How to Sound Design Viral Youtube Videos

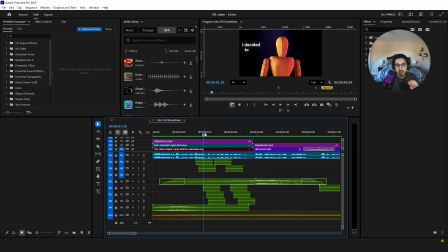[20:42] 365 days ago, I decided to take...
And then now, every single time I appear text all of a sudden, because this is the intro, so I don't do this for every time I show text on the screen because that would not be good, the viewer would get annoyed. But pretty much, pay attention to the sound you hear. It's a spacebar sound effect every time text appears.
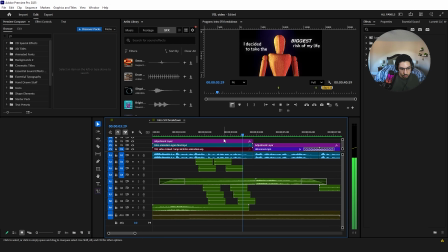[20:59] Days ago, I decided to take the biggest risk of my life.
Now, you're also going to hear a riser. So I added a riser sound effect right here because I haven't revealed yet what I'm about to reveal. So I'm building anticipation. What is this risk that I took? And then after the riser, I obviously added a cinematic boom right after it.
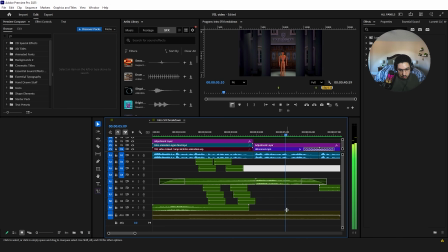[21:19] Risk of my life. I left university in order to pursue what...
There you go. Very simple. Nothing much here. It goes into black screen. Characters typing, so I add a keyboard typing sound effect.
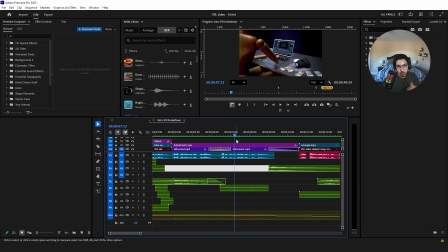[21:28]
Pretty much all I'm doing, guys, when I'm editing is I always ask myself, whatever is happening on the screen, can I put a sound effect without it obviously ruining it? Can I put a sound effect, that will benefit this scene, make it better?
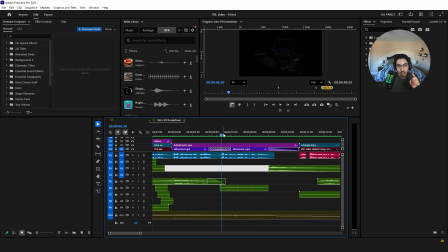[21:43]
Or if I can't, well, it's fine. You don't always have to have a sound effect. But most likely, if you're watching this tutorial, I have a feeling that most editors, they use less sound effects than they should, because you can stack sound effects, okay? And this is all the sound effects I used only in the first 30 seconds.
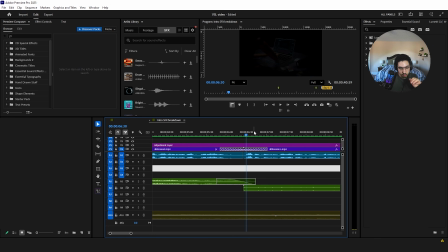[22:00]
The timeline is crazy and I'm going to show you after. So here we just had a keyboard typing sound effect.
Or more specifically, video editing.
And then a cinematic boom to emphasize this moment as it goes into a dark screen.
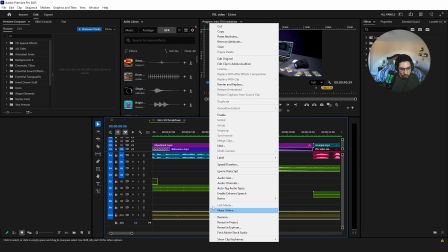[22:12] Video editing.
If I do play it with the music, you're going to see.
Or to pursue what I loved.
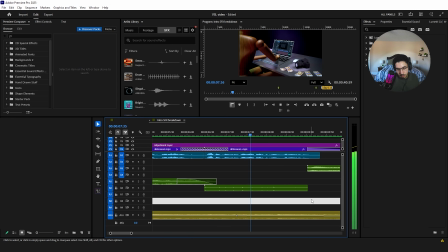[22:17] Content creation, or more specifically, video editing.
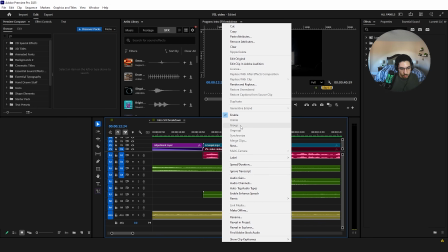[22:21]
You see, I was 18 years old at the time. Okay, now with this scene right here, this is a scene that took me days to make, by the way.
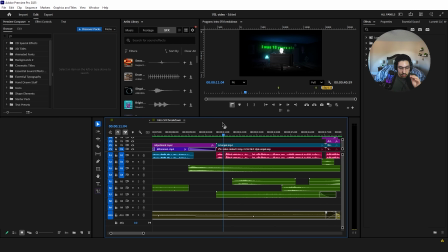[22:28]
It's a 3D scene. I was still learning it as I was making it. And honestly, the project file is such a mess. But pretty much, what I had here is the camera is going to rotate around. So when it rotates first, well, we're going to need to add a whoosh, right? Every time there's a movement, we need to add a whoosh. So I added another deep whoosh sound effect, basically another variation.
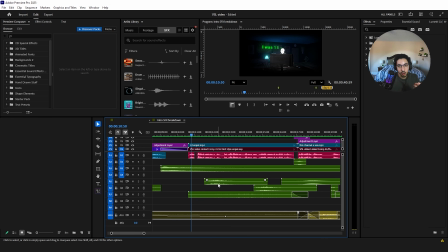[22:47]
And by the way, if you're wondering where I get these sound effects, it's mainly from Artlist and Epidemic Sound.
See, I was 18 years old at the time.
So as you can hear that, there's a deep whoosh sound effect. And then I have a window behind the screen and there's rain.
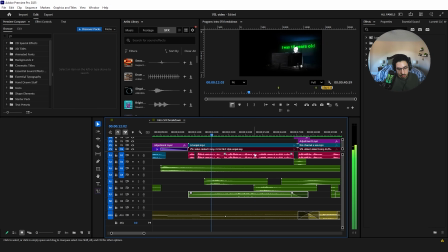[23:01]
So what I'm going to do is just make this louder for now so you can hear it.
Years old at the time. I had less than 100 subscribers and no money coming in.
Okay, so you can hear the rain and the thunder. I added that.
I was 18 years old at the time. I had less than 100 subscribers.
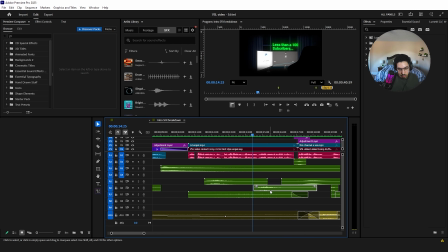[23:14]
And then the camera's going to move again. So I added another deep whoosh sound effect.
And no money coming in whatsoever from editing.
And this channel, as you can see, very simple. This is going to zoom out. So we had a transition whoosh right here. And actually, I'm pretty sure this transition comes with the transitions I use from my plugin, Premiere Composer.
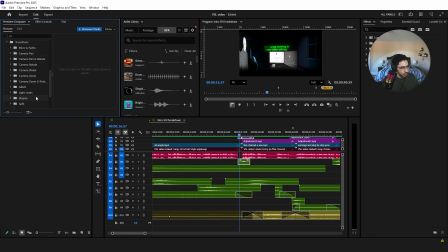[23:32]
Well, it's not mine, but I don't know why I said that. It's a plugin that you 100% should get. If I go here to transitions, I can't find it. Oh yeah, there we go. Camera zoom, zoom out. I pretty much applied this and it already has a sound effect from editing.
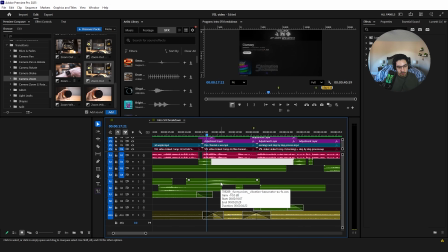[23:48]
And this channel that you currently see, now here is a perfect example of experience is going to help you with sound design as you just edit more videos and become better. As I zoomed out, I added this vibration low end sound effect.
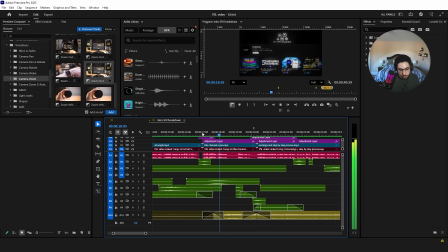[24:03]
Just listen. And this channel that you currently see, you hear that? This kind of acted like a riser or a way to build anticipation before I revealed something. So I basically have a pause. I say, and this channel you see, and then there's a 1 second pause.
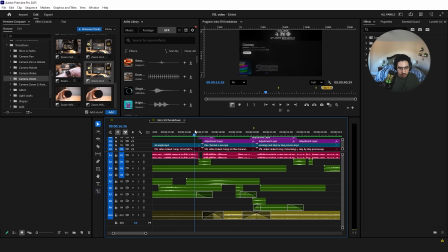[24:18]
And this, I don't know, with the music I chose, it sounded right. So if I just play it, and this channel that you currently see didn't exist. You see that? And I even lowered the sound of the music here. And I added, I'm pretty sure, constant power.
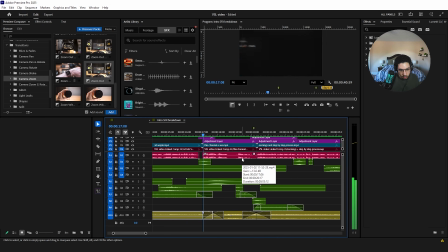[24:35]
So if I play the music, from editing. And this channel that you currently see, So basically, my idea is like when I had this pause, when I said this, I wanted to have like a pause for like 1 second before I went to the, like this right here, the channel not found.
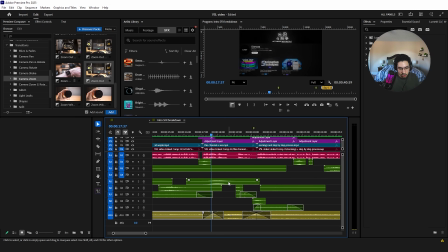[24:51]
So I wanted to reduce the volume and this just fit perfectly. Like if I remove it, you're gonna listen. It sounds fine, but you can see the impact just one sound effect has.
And whatsoever from editing.
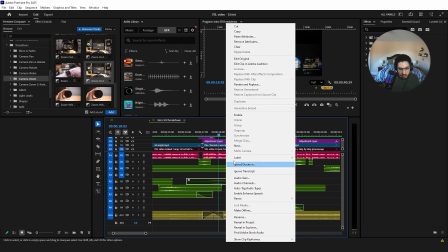[25:02] And this channel that you currently see didn't exist.
Right? And then when you play with it, and this channel that you currently see, it's just so much better.
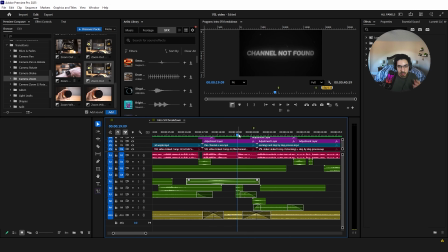[25:10] Didn't exist.
Now, obviously, when I go here, my idea was, okay, channel didn't exist, so we're gonna have a channel not found, and I'm gonna have a glitch sound effect, and then I had this holographic, I guess you could say, yeah, holographic glitchy effect on the text. So if I play it, you can see the light, the glow on the text is flickering.
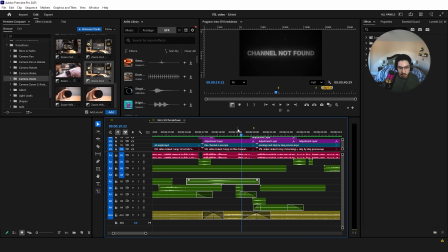[25:28] Didn't exist.
So I added a light flickering sound effect. Very simple. Whatever happens on the screen, you add a sound effect to make it feel real.
Didn't exist.
So in this video, it zooms back in. So here I added my own transition whoosh sound effect.
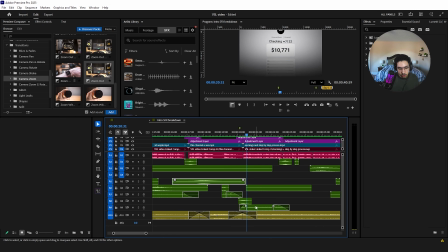[25:42] Money in a bank account.
So I added a money printer instead of data. So in this video, so right here is money cash printer sound effect.
So in this video, I'm going to show you how much.
As you can see, the graph is also animating.
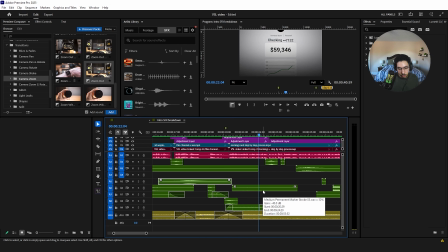[25:56]
So I added a marker. It's called a medium permanent marker stroke.
In this video, I'm going to show you how much I earned and these.
Okay, so everything has a sound effect to match it.
I'm going to show you how much I earned and these.
Another zoom out transition right here.
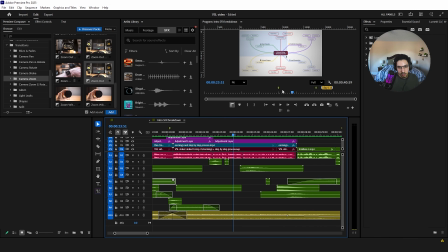[26:09]
The sound effect's already applied.
Step process.
Cursor. Basically, my idea here is you're gonna copy the blueprint, like you're copying something on your PC. So you obviously have to click. So there's a clicking sound effect.
Step-by-step process I used in which you can copy to successfully. Step-by-step process I used in which.
Okay, and then here the cursor is gonna go from the bottom right to the middle.
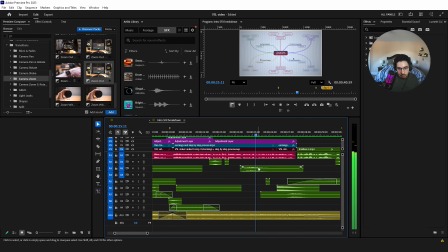[26:29]
So there's another whoosh sound effect.
Used in which you can copy to successfully kickstart.
Then another clicking sound effect.
Your own editing.
And then here I kind of wish I didn't want to click copy. I kind of wanted just for you guys to see it. So I added another impact or a hit, a bass drop.
Start your own editing career.
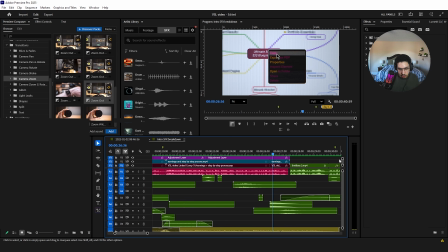[26:45] But for you to see how.
Now over here, I had a transition. So this pretty much these adjustment layers, it blurs in to out. So this sound effect is there to also, let me just disable this first. So you can hear it.
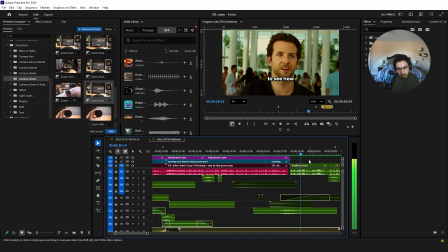[27:01] Kickstart your own editing career.
But for you to see how all of right, so you can hear it. It has a good impact.
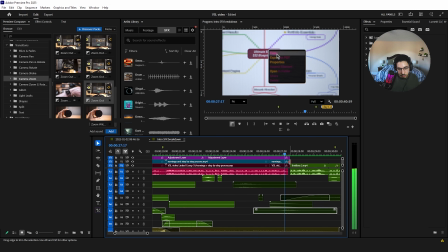[27:06]
Without it, I don't know, it doesn't feel right.
Editing career. But for you to see how kickstart your own editing career. But for you to see how.
So obviously with it, it's much better. A sound effect to kind of go along with the blur in to out, right? Because this right here, this whoosh starts kind of like slow.
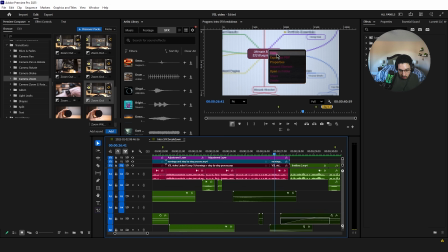[27:22]
Then it gets like, well, if I go to the waves here, it goes really high and then back down. So it just fit this perfectly, right? It was really quick. So let me re-enable these.
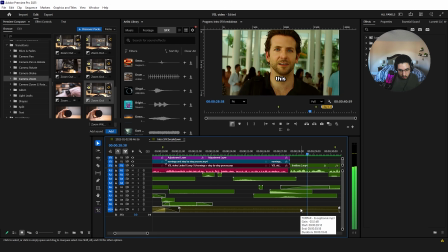[27:36] Your own editing career. But for you to see how all of this became a reality, we need to start from the beginning.
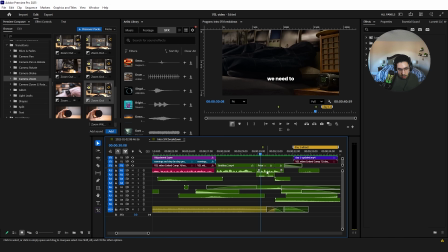[27:42]
Okay. So here, multiple things. This wasn't actually, like, I deleted the sound effect that I got from this B-roll clip. I added my own alarm clock. And then my own, basically, what I did to find this took me a while. But he hits the alarm clock and explodes.
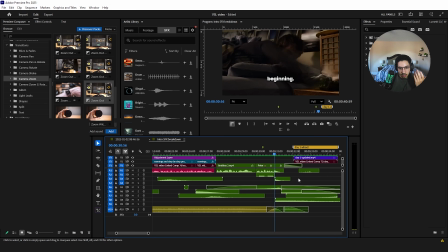[28:02]
So I kind of just searched up like something getting smashed, glass breaking. It took me some time and then eventually I found this and it fit. So if we just listen. We need to start from the beginning. And then this, what you're hearing, this loud like whoosh sound effect, it's like a riser mixed with a whoosh.
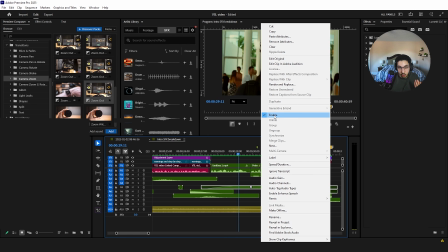[28:17]
Like it fits really well. If I remove it, you're gonna notice this, like the quality of the scene already drops.
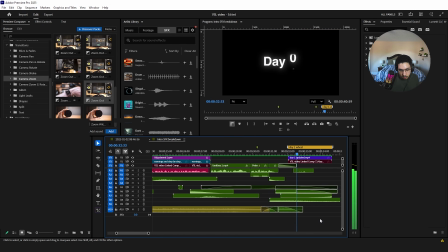[28:23] Reality, we need to start from the beginning. And then with it, we need to start from the beginning.
Right? So this is, again, another example of like where experience is going to help you, right?
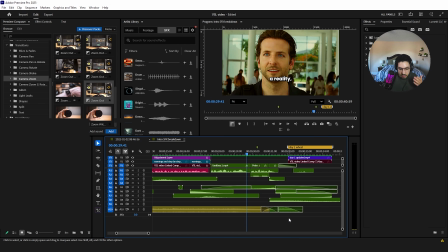[28:36]
As you just basically edit more videos in sound design. Because if I, let's say, edited this video and I published it without this sound effect, you still would have thought this video was great. But it's until you see the really high quality stuff that, like, if I let you watch this video without most of these sound effects, like if I disabled 50% of these sound effects, you're going to
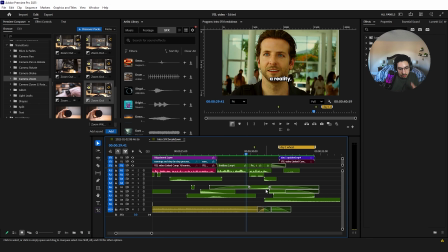[28:56]
be like, this video's trash now that you heard it with a lot of sound effects applied.